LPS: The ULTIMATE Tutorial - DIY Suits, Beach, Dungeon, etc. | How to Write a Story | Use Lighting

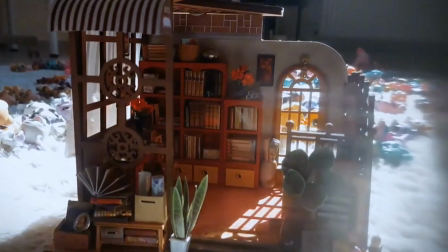[32:56]
Remember, the more you play with your light, the more shadows you have in your shots, the more cinematic it will end up looking like.
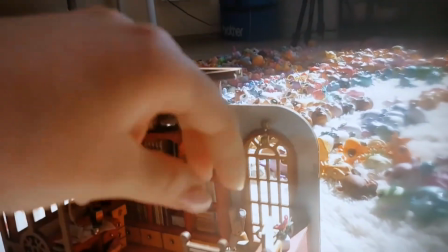[33:04]
Also, a thing that I recommend is not gluing your walls,
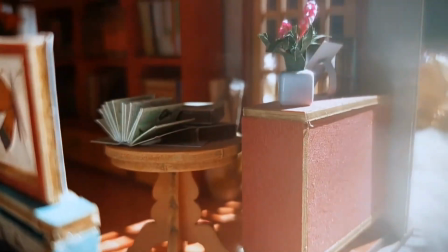[33:08]
like from the sets in general, or the furniture,
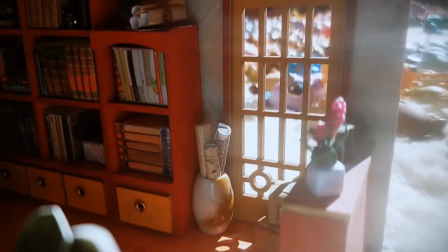[33:14]
because you can use it for other sets as well, and it's very practical for when you're actually filming any scenes that you have.
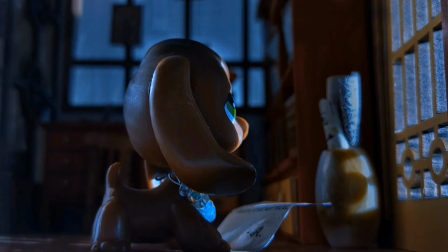[33:23]
Your raw footage will most likely look something like the clip I showed you earlier,
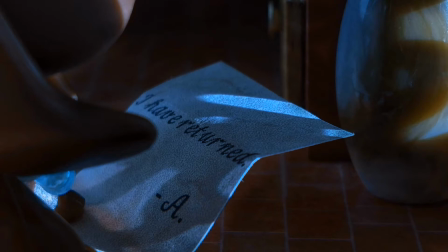[33:28]
but if you edit it correctly, you will definitely be able to achieve something like this.
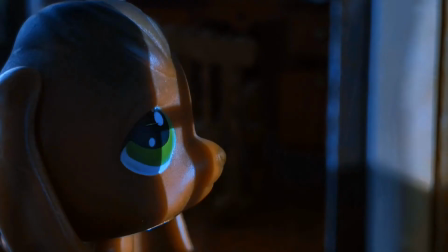[33:33]
So yeah.
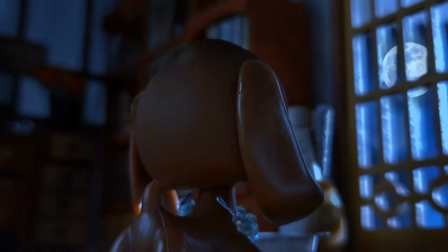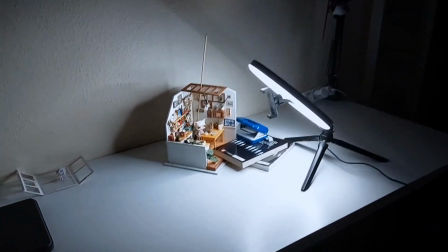[33:40]
Now for more normal looking scenes, I use only one source of light, and that being this ring light that I bought for like 12 bucks off of Amazon.
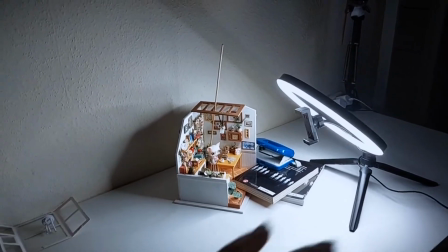[33:50]
And what I always do is, I do not like when other sources of light are interfering with my filmmaking,
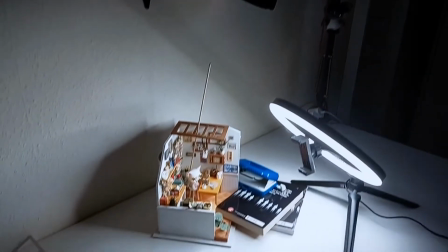[33:57]
so I always make my room completely dark so as to not disturb the area that I've created over here.
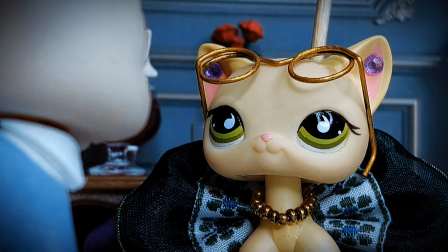[34:04]
This rule applies to absolutely every single one of the scenes that I film for Stuck in a Fantasy Romance Novel.
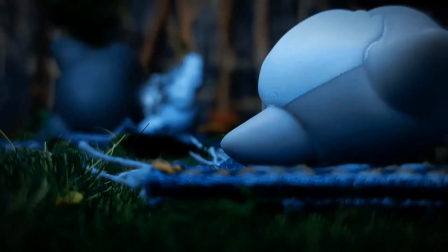[34:11]
It's the same process over and over again. The room is dark and the only source of light is my ring light.
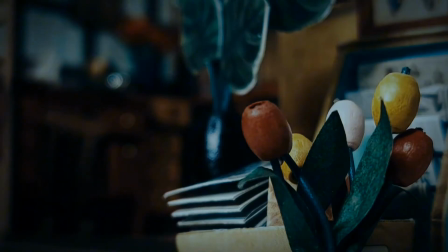[34:17]
The rest is done through editing. None of these shots would look as good as they look if I didn't edit them beforehand.
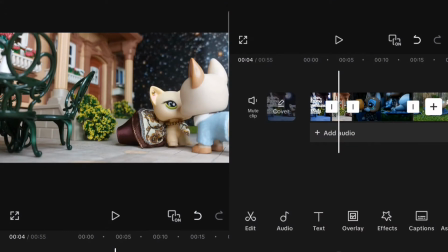[34:27]
Okay guys, now I'm basically going to walk you through CapCut and how to edit your videos.
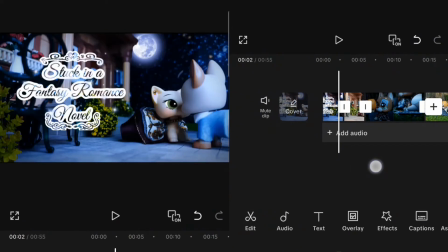[34:32]
Now as you can see, the raw footage for many of these clips is like horrible before you start editing it.
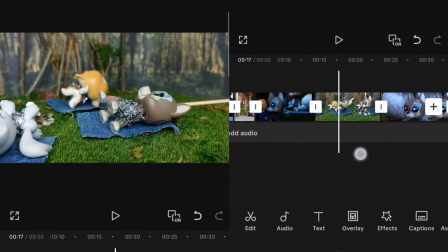[34:40]
And this applies to every single one of the clips that I filmed for my series.
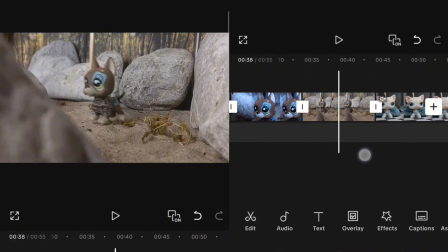[34:46]
They all initially looked terrible. And don't worry about it because we can fix it through editing.
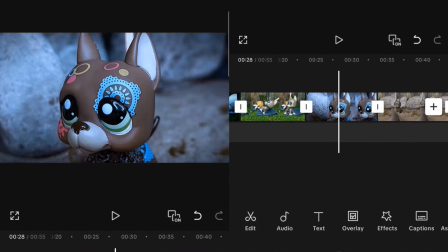[34:52]
And I'm going to show you one example and just tell you a bit about the stuff that you can use to make your videos look better.
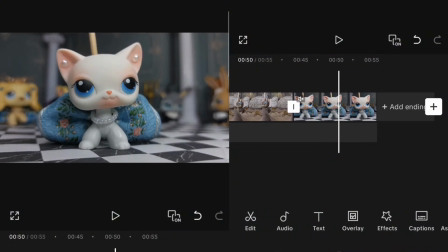[35:00]
So yeah, we're going to be starting with this clip over here, which I filmed earlier. The first thing that you're going to do is click on adjust. Adjust is going to be your best friend when you're going to edit your videos.
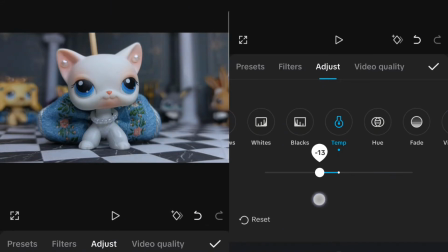[35:14]
And then you're going to start with the temperature. The temperature has always got to be cold because, I don't know, for some reason colder temperature just makes your videos look a lot sharper, a lot better, cleaner.
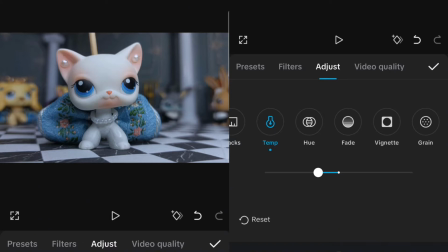[35:28]
If you use the opposite for the temperature, which is like warm temperature, you can use that as well, but I'd only recommend it for like beaches and stuff, but I usually stick to the colder version of the temperature.
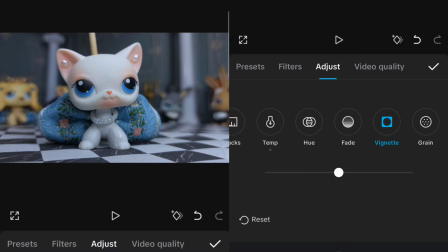[35:43]
Yeah. And then you're also going to use Vignette? Yeah, I have no idea what that's called.
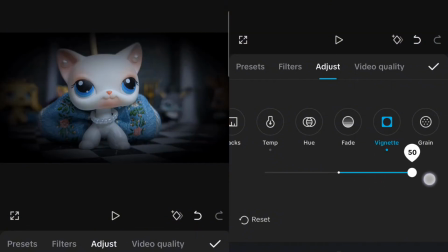[35:50]
Add a bit of it because you don't need that much. Too much is ugly. And if you use the opposite, you can definitely use that, but like, it's just not practical for this clip over here.
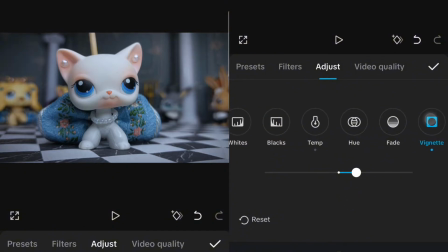[36:00]
It just does not match the vibe that we're going for. The next thing that you're going to do is just play around with the hue over here a bit. You can choose a greener one or a pinker one. And I usually opt for pink. I don't know why, it just makes my videos look better, but you can also use green.
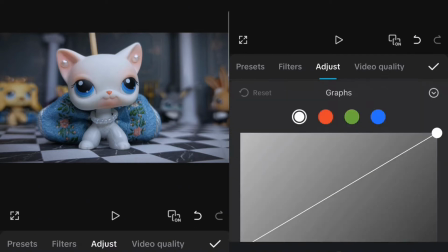[36:17]
It also depends on the vibe you're going for. Anyways, what you're also going to use is these graphs over here.
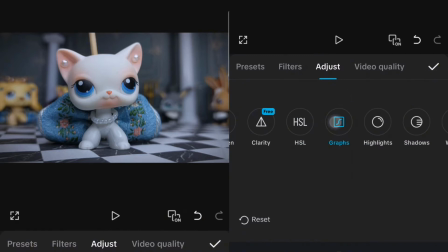[36:23]
I love them to death. They're amazing. They've saved me so much time.
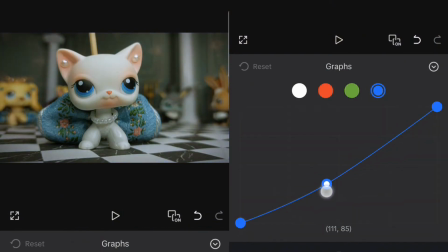[36:28]
I want you to click on this blue button over there, and then you can start playing around with the graphs as well. You can either make your videos a lot yellower or bluer, depending on what you're going for. In this case, I want to make it just a bit blue because it matches the vibe that I'm going for.
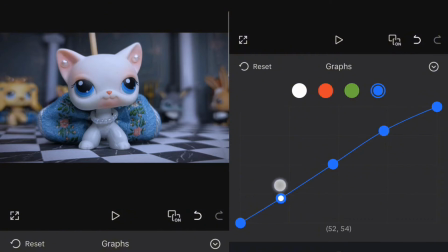[36:46]
And don't use too much of it, don't exaggerate, because it will end up looking bad. Okay, and now we can click on this red button over here, and this is basically the graph that will adjust the redness of your video.